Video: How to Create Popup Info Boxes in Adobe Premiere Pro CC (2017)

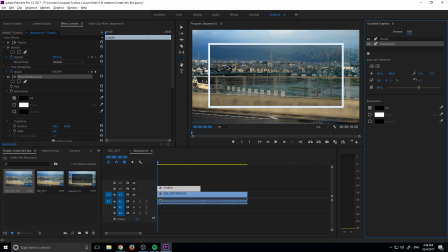2:47 So now that we have it down 258 ish right here we have this nice little sort of dimmed background we're gonna do is we're going to move on over into our graphic right here and we are going to go ahead and animate this forward so we're gonna go in here we're gonna go
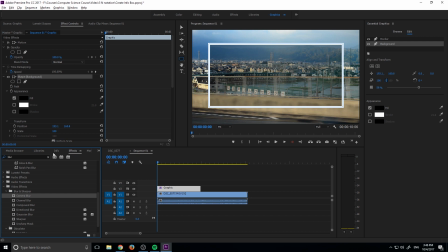3:03 over to our effects on the left over here open up the effects panel and then we're going to go ahead and look for an effect called transform one of my favorite effects and one that I use quite often and you also have to spell it correctly it's under video effects distort and then
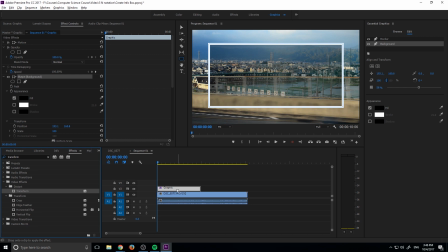3:19 transform right here we're gonna click on that we're gonna drop it on our graphic now there are going to be a lot of pseudo transforms in here meaning they're gonna be a lot of ways you can accidentally make a mistake here so we don't want to use the traditional motion up here so
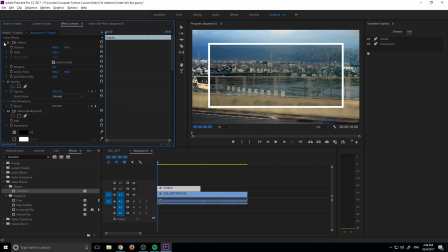3:33 make sure that this is dropped down we don't want to use any the position or scale within the graphic itself we're gonna drop down this one drop down the time remapping drop down the shape and the other shape as well because you'll notice these both have transforms and then now we're in the
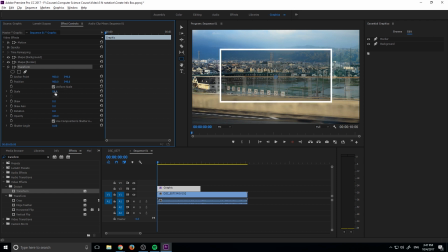3:47 transform effect and that's the one we want to use so you can see if we bring the scale down it's going to bring it down to zero so let's go ahead and do
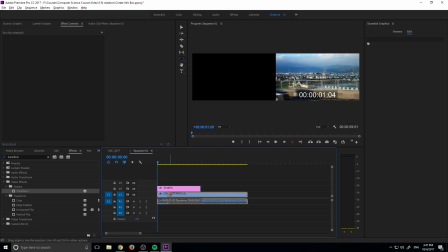3:54 that let's start it here and let's move this to a point where the shot is stable there's a little bit
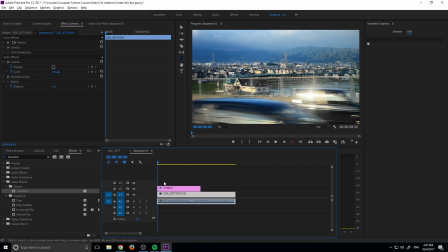4:01 of like when you click the button and it bounces when you start recording so I just want to make this as stable as possible and then now let's animate this forward by going
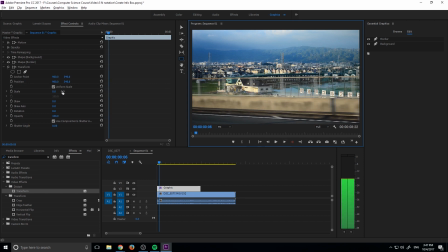4:08 maybe one two three four five maybe six forward and we're going to go ahead and take the actually we need to go ahead first off we need to click on the graphic and click on the scale button the uh toggle animation button right here to make it a
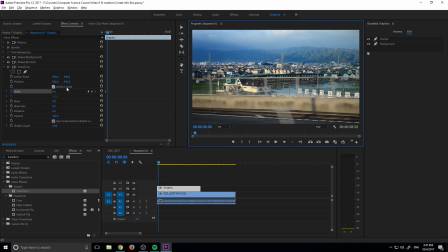4:23 key framed animation then we need to go about forward about five and we're going to make this not 100 but about 120 or actually 115 what this is going to do is going to make it slightly too large then we're going to go forward two and we're going to bring it back down
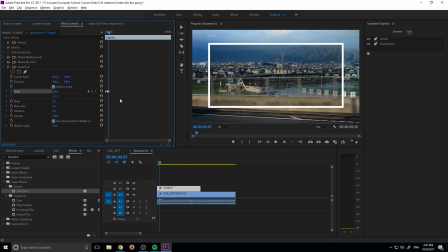4:37 to 100 and this is just sort of like a little neat tip to make your animations look cleaner and a little bit more sort of fluid and dynamic is to make them not perfect. So in this situation, it actually bounces over and then comes back.
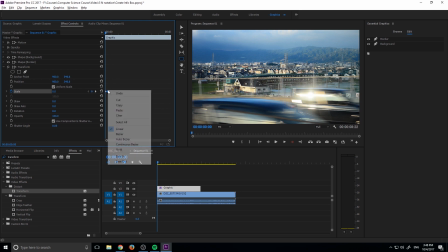4:49 So you can see that it has that little bounce to it. And then if we actually click on the one right here, and we ease this one in, we'll actually get a neat little effect right here.
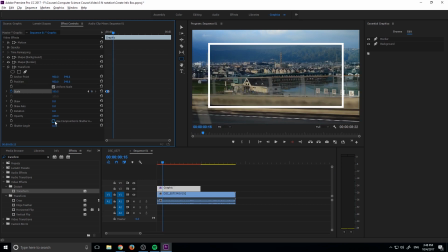4:57 It'll look really, really smooth and nice. And we can make it look even smoother by going over here once again into this transform tab, unchecking use constant position shutter, and then increasing the shutter here and that's going to add in our motion blur like so. So get to a point where it's motion blurring and then just sort of adjust this to where you want the motion blur to be.
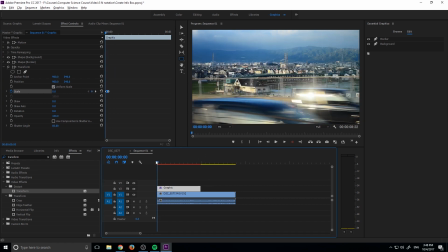5:17 So right there looks good and then now it looks really really fluid like so. So now we have the basis of our animation. Let's go ahead and affect the shot itself. So let's click on our shot and we're going to go over here into the effects and we're going to look for something called brightness and contrast under video
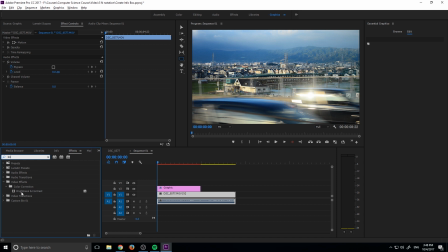5:35 effects color correction it'll be right here called brightness and contrast we're going to click on that file or that effect and then we're going to drag it on to our footage right over here and once it's on you'll see that it's just a very simple effect it's exactly what it says it has brightness
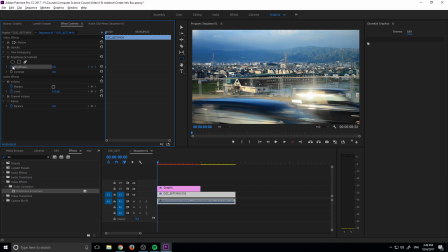5:50 and it has contrast so what we want to do is we want to go ahead and check the toggle animation on our brightness and
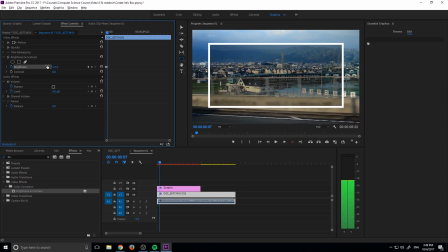5:56 through the course of our animation so it coming up and then setting we want the brightness to dim down so to focus our attention more on the text.
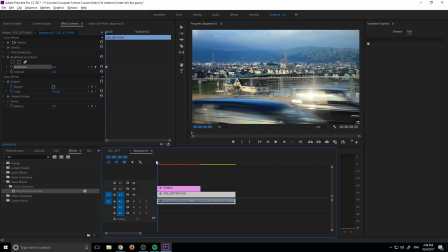6:05 So you can see it starts off bright and when it comes up it's going to actually lower the brightness just a little bit to accent our text. And the other thing we want to do is we're going to add a little bit of blur onto the background as well. So let's go into blur and then we're going to go down under video effects, blur and sharpen and we're going to look for the camera blur.
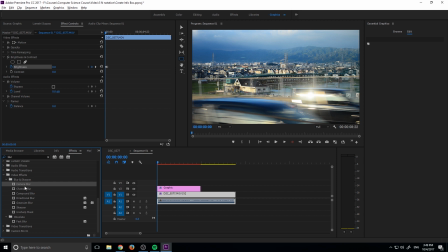6:23 You can use really any of these but the camera blur is going to look the most natural because it's going to look like the camera might generate the blur which is kind of what we want because we're focusing on something in the foreground. So we want the background to look like it was blurred or bokeh or you know any of the natural techniques we could create.
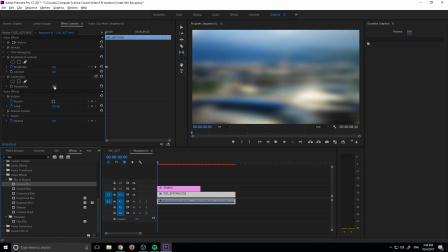6:38 So we'll drag that and drop it on here and you see that's way too big right at the start. So we're actually going to hit this at zero and do the exact same thing we've been doing.
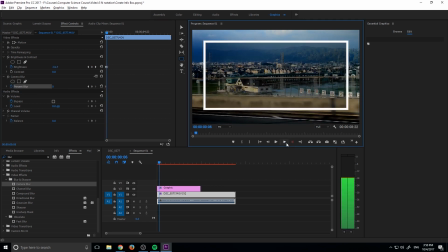6:46 We'll toggle the animation. We'll move to the animations end which is right here about seven frames in and we'll just bring it up just a little bit maybe maybe up to about seven right there.